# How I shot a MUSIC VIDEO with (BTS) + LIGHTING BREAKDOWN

And you know that the ratio of having the light very close to your subject as against away from the subject is very, very
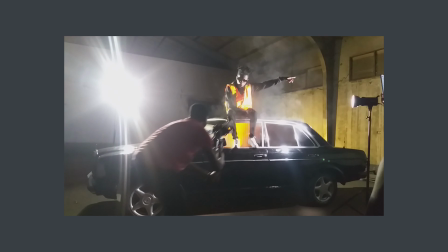[4:07]
different, and it's very, very noticeable. So if you are looking at getting your light close or getting it further away from the subject, you should know what look you're going to have in the end. So having a clear understanding of lighting is much more important here.
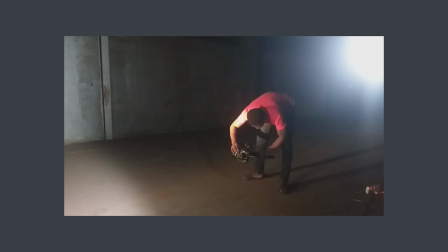[4:22]
Coming to my camera setup, I use my Lumix GH5 from Panasonic, coupled with, for stabilization purposes, my DJI Ronin S, which I've been using this particular setup for a lot of music videos that I've shot ever since I started shooting music videos professionally. And this setup, because I've been using it for quite some time, I was actually in the know of how my look was all gonna be. So putting this together wasn't a difficult one or a challenging one as it was before when I started using the setup.
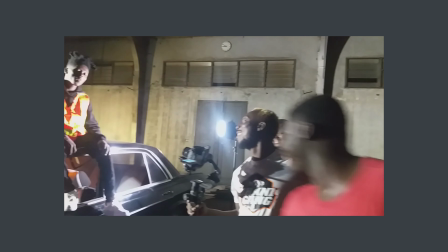[4:51]
So one important tip is that sticking with one setup is going to help you, make your work process very easy. Of course, at some point in our professional career, we're going to have to, upgrade and look out for something better than what we're using right now.
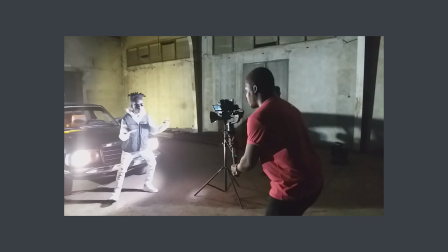[5:08]
But once you stay with one setup for a very long time, you're able to push its limits beyond what it can actually do. Because what's important is you, the one standing behind the camera, and not what the camera is all about.
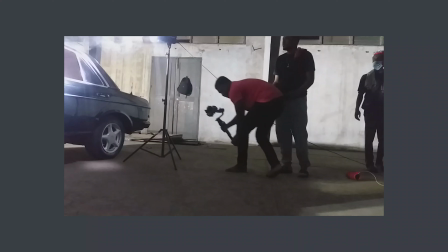[5:19]
Okay, so coming to the camera movement, I didn't do so much.
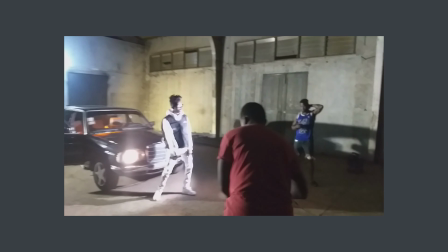[5:24]
I didn't really do a lot. I just had the camera mounted on the gimbal and I moved around as I wanted. This warehouse wasn't really the best in composure, and so I had to fix my lighting in very much contrasting look so that I wouldn't have to reveal so much or
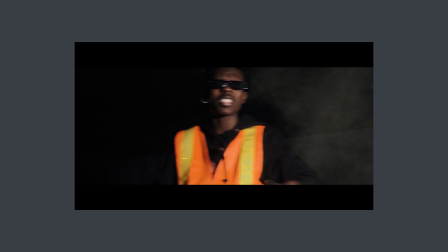[5:43]
bring a lot of things that I wouldn't like in the frame appear in the video. So I concealed almost all the places that I didn't like and situated the light exactly on the set on the vehicle as well as on the subject.
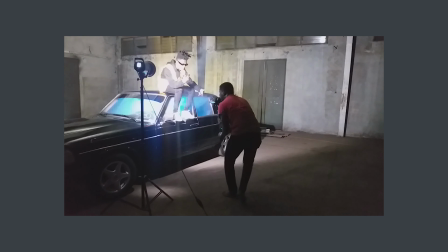[5:58]
For the lighting, I forgot to mention this, that we positioned one of these colored lights,
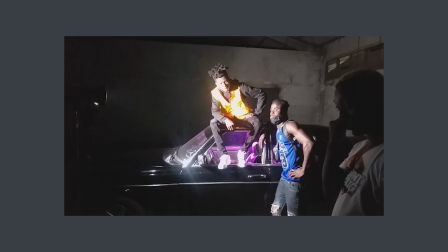[6:03]
this versatile colored LED lights that are used for events and not particularly for music videos.
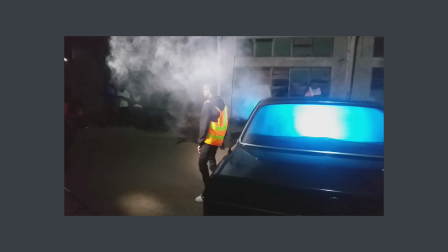[6:09]
We positioned one inside the vehicle and placed the fog machine within the car, rolled up the glass so that the fog will escape from where we wanted it to. So we rolled all the glasses, as I said earlier, and left, I think, one window open so that the fog will be controlled and escape through there. But we didn't actually entirely close the other windows. We left a little bit of a gap so that the fog would seep through from behind,
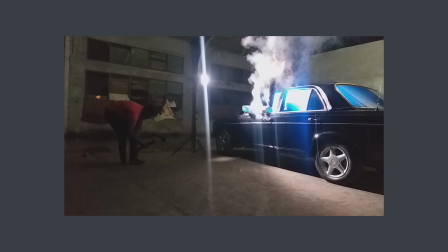[6:35]
because I had one light positioned back there to serve as a rim for my subject
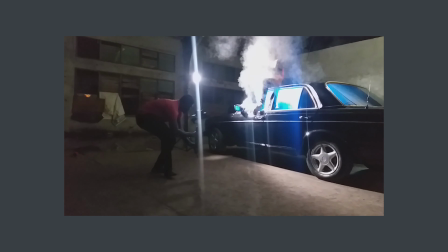[6:41]
and also to expose the fog as it came out from the car. So directing the artist wasn't very difficult, because this artist is someone I've actually worked with over and over again, and so because of the confidence he had in me, I was able to use my own discretion to position him here and there.
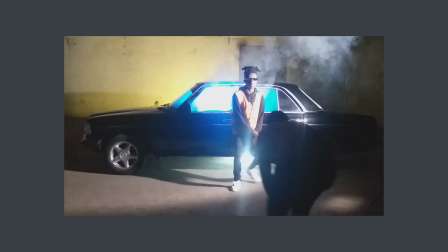[7:02]
So for the first part, I had him on foot, so he performed in front of the vehicle with the light within the vehicle with the fog coming out from the car. But first of all, I think we shot this and didn't really put the fog into use, but after some time I realized that I needed to bring that to create more interest in the look.
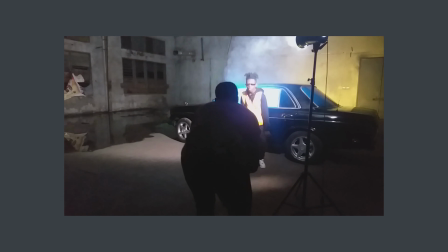[7:20]
So the fog was introduced later on after shooting without it. Then I put the artist right on top of the vehicle for another look. Then I shot having the camera pointed upwards so that I wouldn't risk revealing what I didn't want in the frame, from the background into the shot. So most of the shots were shot from below, having the camera pointed above so that it will hit the subject with a rim light from behind,
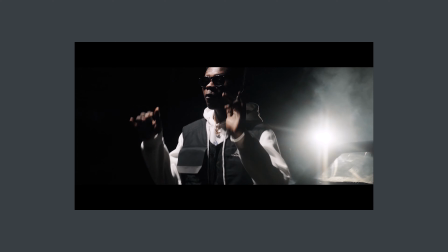[7:47]
so that we could also see the fog coming out, just like the frame that you see right now. And we had another light throwing here and there.
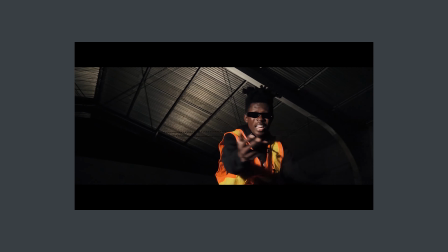[7:55]
I think my friend who handled the light calls it a moving head because it moves, and the light was hitting the roof for the most part. And that's how we got that look for the shot with the artist standing and when we had the artist on top of the vehicle.
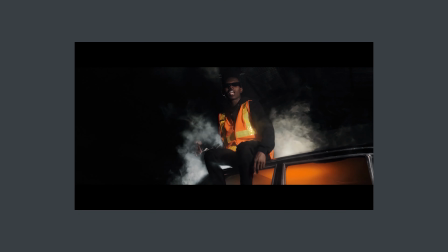[8:09]
And that was about that. I didn't have my artist change so many times, so I think it was just twice.
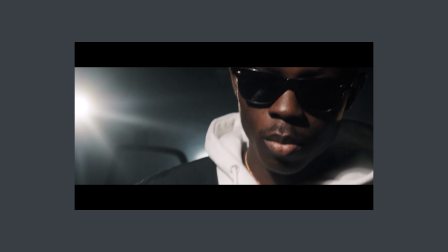[8:14]
The first part with him having a reflective costume on top of what he was actually wearing underneath, and the second part was with him wearing a white costume, I think top white with a jacket,
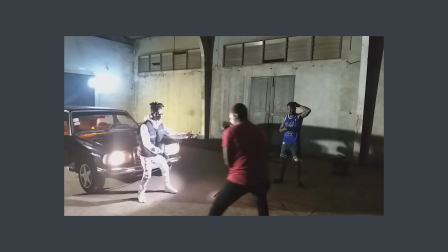[8:26]
I think it was black, and as well as a white pair of trousers with some sneakers,
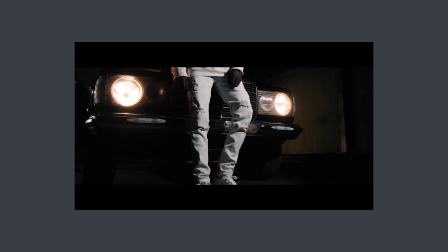[8:33]
of course, to match it, white sneakers for the most part. And that was what he wore for the second look. And the second look similarly had the same effect, just that this time, unlike the first part,
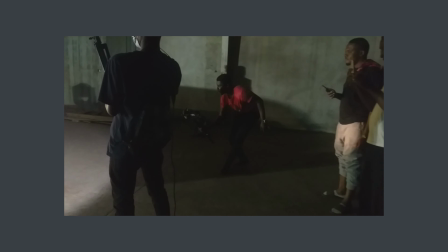[8:45]
we didn't have the vehicle in a sideways, but rather we had the headlights pointing towards the camera so that the fog would seep out from underneath.
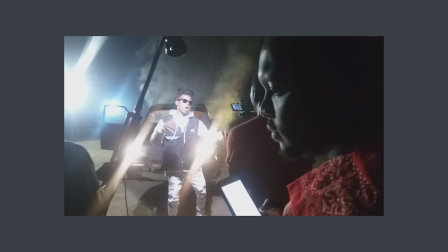[8:54]
I took some B-rolls first of all with that particular look and had the
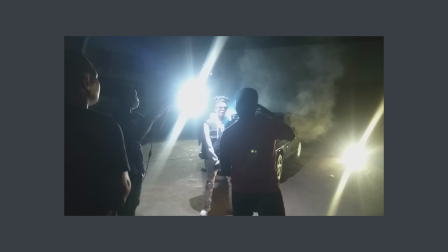[9:00]
fog put back or installed back into the vehicle with the artist standing in front, and I changed a lot of the shot sizes so that I could get variety of looks. First of all, with the depth of field so that I could blur out the background, still having, of course, the light in the shot. And having the light in the shot also gave a very interesting look, because with the fog, first of all, being exposed by the light coming from behind, it also hit the back of the head of my subject, and it created a very nice rim lighting for my subject. Here, of course, we maintained the moving head also in the background. Probably you may not really see it, but I actually had the moving head working.
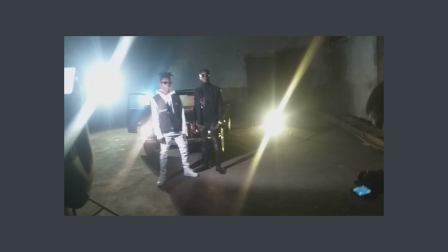[9:40]
And also I didn't move the LED colored light, versatile lights, an inch away from the vehicle. It was still installed in the vehicle, creating different looks for us as we went along with the shoot. And that was just about that for this entire look. So let's look at a lighting breakdown of how the light hit my subject, hit the props, hit the entire set, and how it interacted with all these things that I have spoken about.
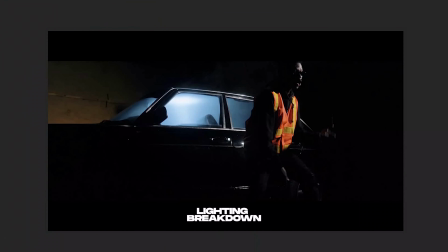[10:06]
So let's get right into the lighting breakdown. All right, welcome to the lighting breakdown of the music video. As I promised, I'm going to talk about how I positioned the lights and how the lights affected my subject, as well as the environment and the props in addition. All right, so the first thing that I did, or I spoke about in the explanation or description of the video,
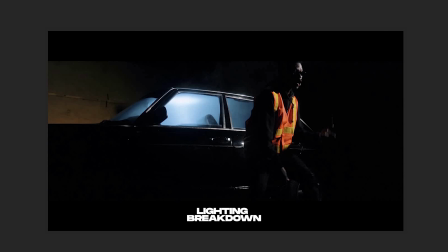[10:25]
is that I used an LED light in here. And this particular LED light within the vehicle is very versatile, and so I could change the color as how I wanted it to be.
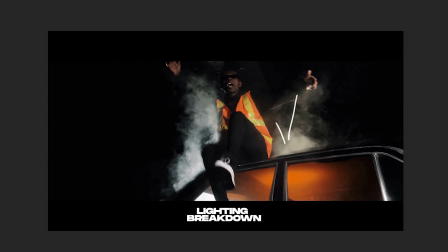[10:40]
So you can see in this particular image, I'm going to come to this frame. You realize that the light in here is orange and over here is blue, and so it was the same light that I placed in there that we could change the color to match up with anything or to create complementary colors in the frame.
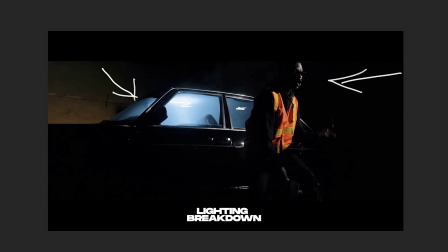[10:58]
All right, so there's a key light coming from there, from right to left, and it's lighting up my subject from this side. You realize that it's not actually touching these areas, and these areas are in darkness because the light is positioned a little bit off from the subject,
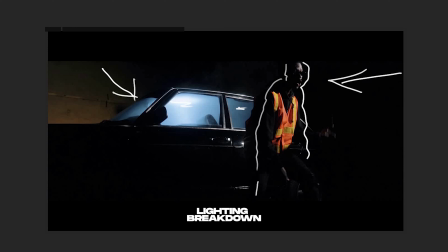[11:14]
and so the subject isn't necessarily lit up totally flat. All right, and this creates three-dimensional look to it, just like I always say in most of the videos that I describe my lighting. All right, so the car is black also, and it was creating more contrast,
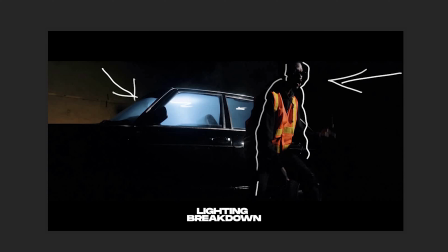[11:34]
and because it's black, I had to find a way to make it stand out. Luckily for me, the paint is actually glossy, and so it reflected some light off, just like you see a spotlight over here coming from the key light all the way, hitting the side, hitting my subject first of all,
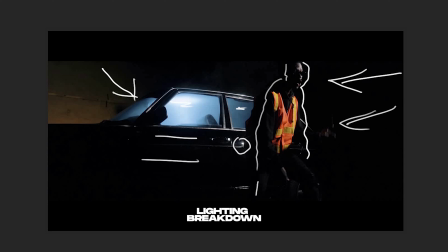[11:50]
and creating a little bit of an escape to hit this area. Normally it wouldn't really be ideal to have these spots, these hot spots, but I could get away with it anyway. So that's how I lit up this space. But I almost forgot to talk about this particular area.
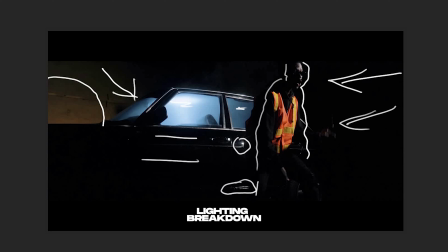[12:08]
You realize that there's a little bit of a glow as compared to this side, which is totally dark.